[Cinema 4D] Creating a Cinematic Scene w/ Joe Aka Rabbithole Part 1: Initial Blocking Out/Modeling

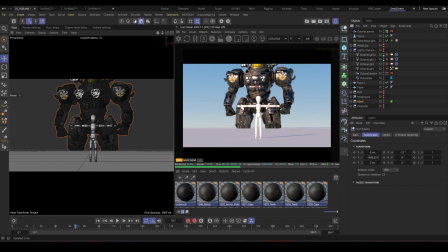[16:17]
Of course, we go forward with lighting and textures and materials, so it looks better rather than the flat look it comes with it.
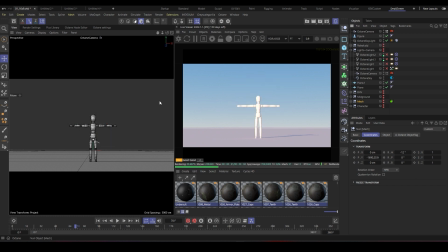[16:28]
But yeah, as you can see in my final look, it's similar in size. Maybe I just pushed it down a little bit on the y-axis, so I'm just like maybe push it down. It's just like tweaking forward and backward between posing your model, so I'll just like pose it down.
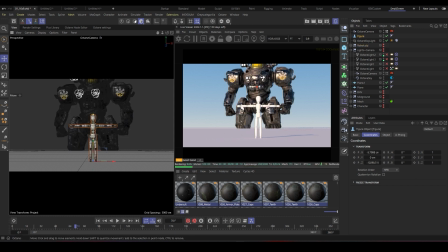[16:48]
Okay, so I have my mech, my small character. Let's start looking through the environment. So basically the environment, as you can see, it plays a big role on how we pose or
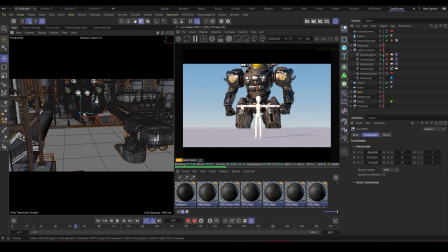[17:04]
define the look and feel of our scene. Maybe it doesn't have to be like super perfect, because you can only just like focus on what the camera is looking through. As you can see here, we have like small flying gaps. We have missing elements.
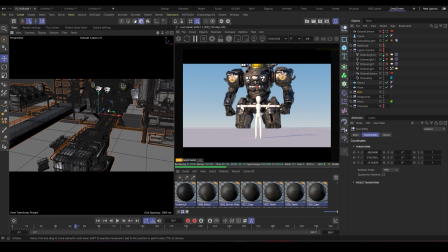[17:22]
Of course, it's covered by our background, as you can see.
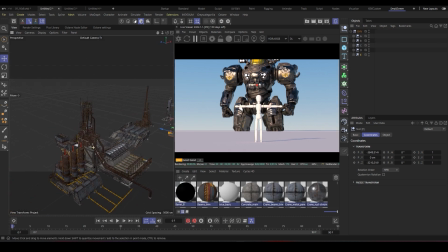[17:32]
So yeah, I have this file, which are hand-picked models from the Jama Jarbeef pack, the industrial pack, which I just like handfully picked.
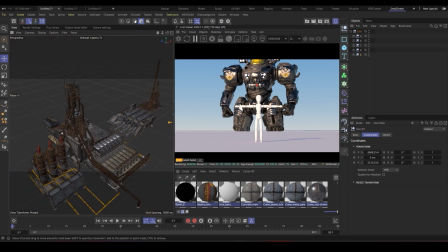[17:44]
I think it's gonna be like a great help with details and all these pipes and ladders and stairs. Is gonna add like a lot of the depth to our scene.
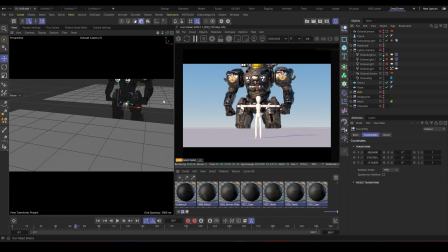[17:57]
So let's get back to our main file and slowly break down our environment. So I have my environment here unhidden. It's basically divided into multiple groups.
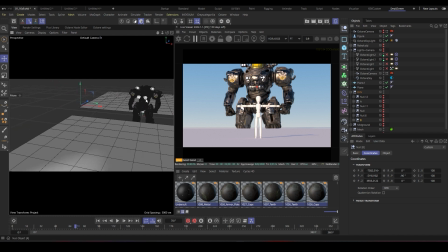[18:13]
So let's see how we can easily build them. So I think I started with this model because it's has like this long
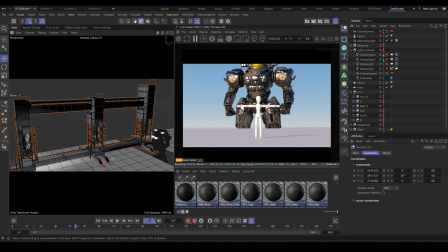[18:31]
bridge look and has some towers and cylinders and stairs to it. So if I look back through my camera from this point, and having a fixed camera can help a lot building your scene. Let's render back again.
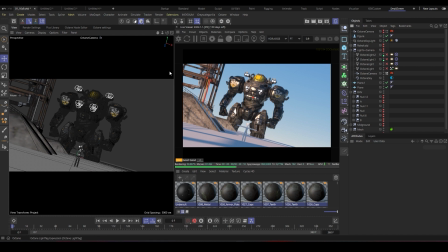[18:50]
And as you can see, I have my bridge with stairs and pipes.
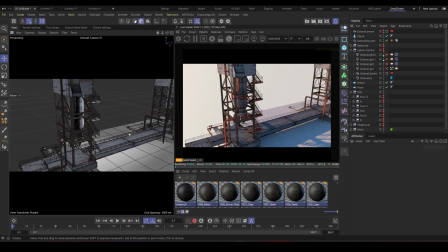[18:58]
The viewport is very responsive. It's adding some nice sense of depth and scale.
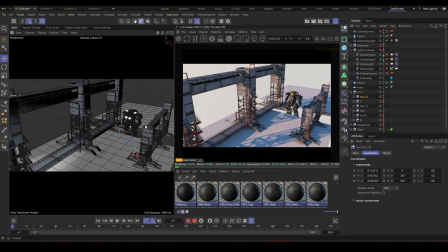[19:05]
Then, I think as I believed, I duplicated it one more time, as you can see.
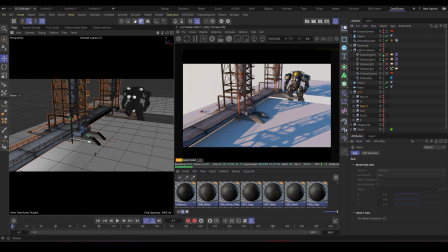[19:13]
So it's as simple as I just control and drag on the x-axis,
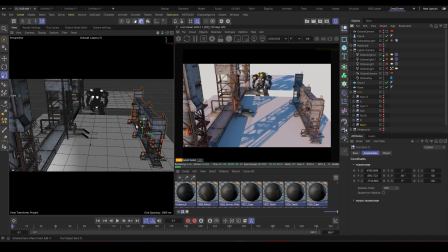[19:19]
as you can see, then hit the scale tool, scale it down. So I think I've duplicated it one more time
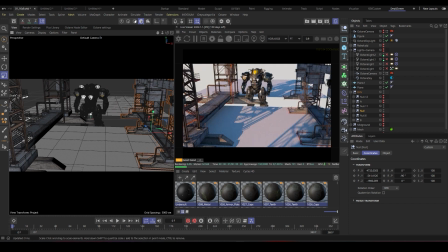[19:28]
to give this like narrow, tunnely, like factory look that the robot is like carefully waiting inside of it.
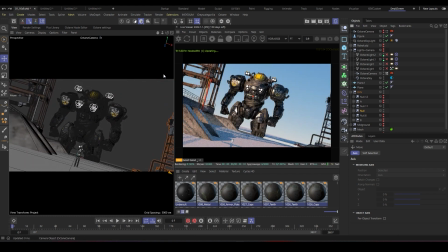[19:40]
So if I go back to my camera, as you can see, we have some details on the right, some details on the left. I'll uncheck my camera again.
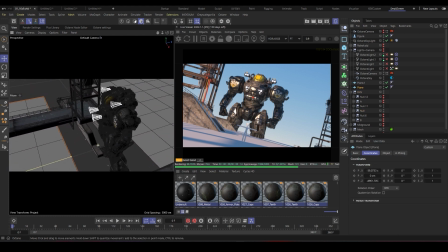[19:56]
And as you can see, I've created like this like hole or like some sort of like gap so that the robot can go below it or like beneath it, so it gives more depth to the scene.
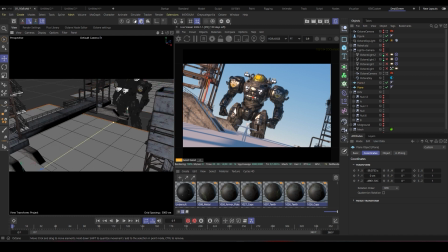[20:09]
And these like simple two planes, as I said, are added. So it's a matter of just carefully like positioning your items.
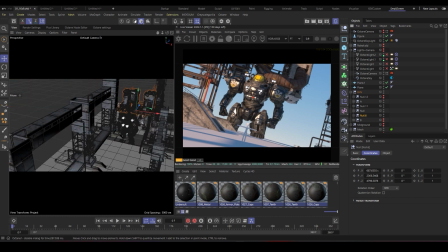[20:20]
As you can see here, we have also like, and again, more factory items.